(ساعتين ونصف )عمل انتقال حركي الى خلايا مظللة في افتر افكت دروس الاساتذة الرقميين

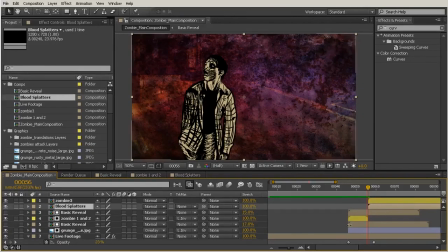78:15 So if you wanted to, you could move this up actually right underneath your zombie 3 layer. And that's really just up to you for that stacking order. You're not going to be able to see it before that point anyway. So now we sort of have this kind of a look where we begin to see these blood
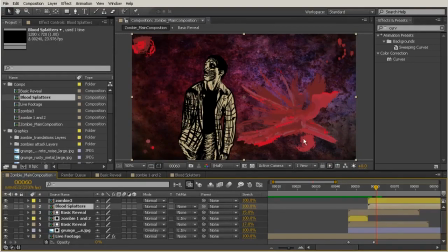78:33 splats come in as our zombie has been fully revealed in our composition. And I want this to happen right behind where my zombie is standing. So let's go ahead and move it.
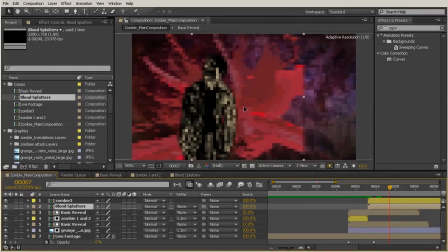78:49 I'm just holding shift to move it in a perfectly linear direction so it's not going too far up or down. And we kind of get this sort of a look. So it's sort of framing that zombie there. Now, the edge of my comp is causing my blood splat layers to be clipped.
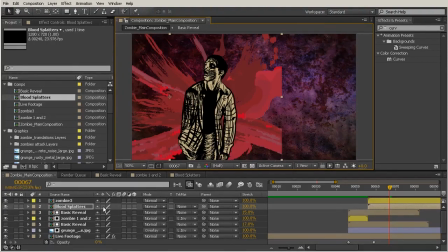79:07 So I want to come over here and click my collapse transformation switch, which is the same switch as that continuously rasterized switch we used earlier, but it's only going to be called continuously rasterized for plain vector pieces of footage layers.
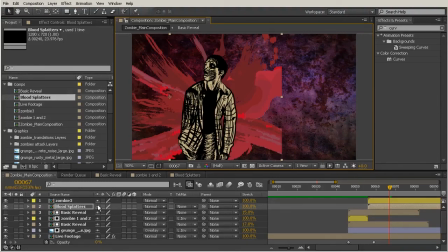79:22 Now for comp layers, like our blood splatters layer here, it's called collapse transformations. And all that means when we click this switch is look inside of my composition for the information to use. So I've clicked that and now I can see my blood splats a little bit better.
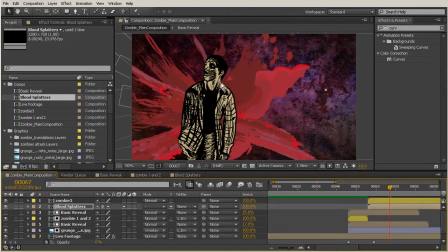79:43 So now I want to move my zombie again and move him over here to the right side of my composition so that I can maybe in a little while add some text down here in the lower left hand corner. Now, why would I move him at all? Why wouldn't I just put my text on this side?
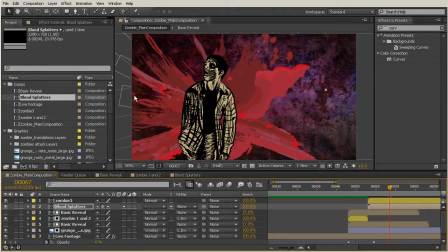80:00 I just like the idea of my zombie looking towards my text rather than looking away from it. So it's just going to create a little bit more of a harmonious composition. And also, if you remember, we have the ability to animate his arm.
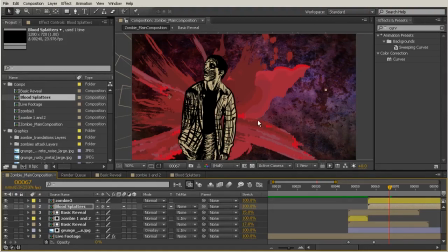80:14 So we may want to add that arm animation in, and we don't want it to be falling off the edge of our composition on this side.
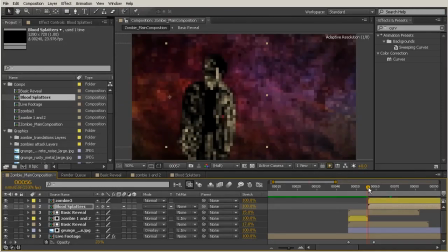80:22 So after he's been here for about 4 frames, which is the same amount of time that our other clips were, if you remember, for zombie 1 and 2, let's go ahead and start that position animation.
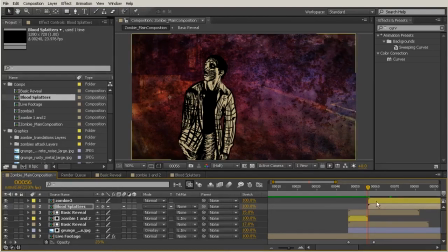80:35 So I'm just going to put my current time indicator right here at the beginning of my zombie 3 layer and hit the P key to bring up my position. And then I'm going to hit page down 4 times. So at this point, I want him to start moving.
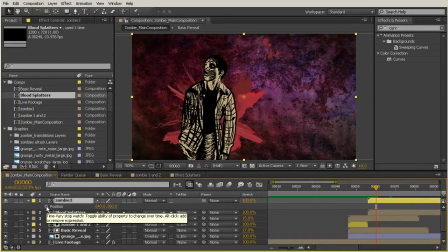80:53 So I'll go ahead and click my position stopwatch. And now I want him to move to the other side of my comp. So we'll move forward a few frames, probably somewhere around 12 frames, because we don't want our zombie to move too quickly.
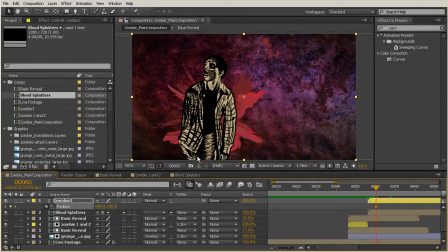81:10 And 12 frames is about half the amount of frames we have in 1 second. So we have almost 24 frames per second for our frame rate. So 12 frames will be good and not make him look like he's moving too quickly.
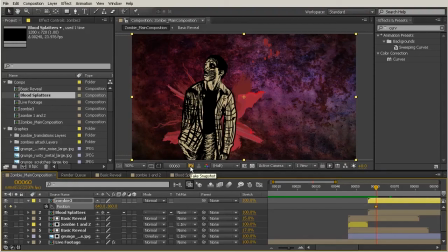81:25 So I'm going to move forward 10 frames at a time by holding shift and hitting page down. So hitting page down by itself is just going to move you forward once. Holding shift and hitting page down will move you forward 10. Then I'll hit page down 2 more times to get me those 2 extra frames.
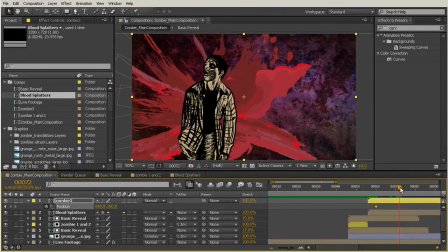81:43 And now that my current time indicator is at the place that I want to set my key, I'll go ahead and grab my zombie, hold shift just to move him in a perfectly linear direction, and we'll scoot him over here to the side. So I don't want him to be too close to the side,
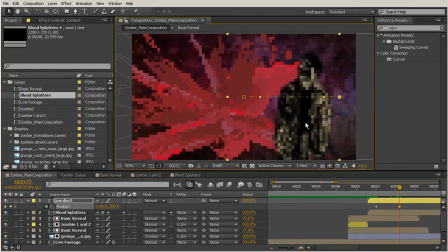82:01 maybe just right about there where he has about the same amount of space on his side over here as he does between his head and the top. So that's just probably just gives him enough of a buffer that he doesn't feel too like there's too much tension between him and the sides of our composition.
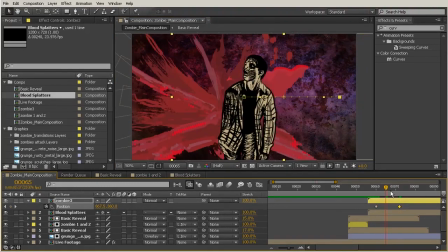82:19 So we sort of have an animation that looks like this.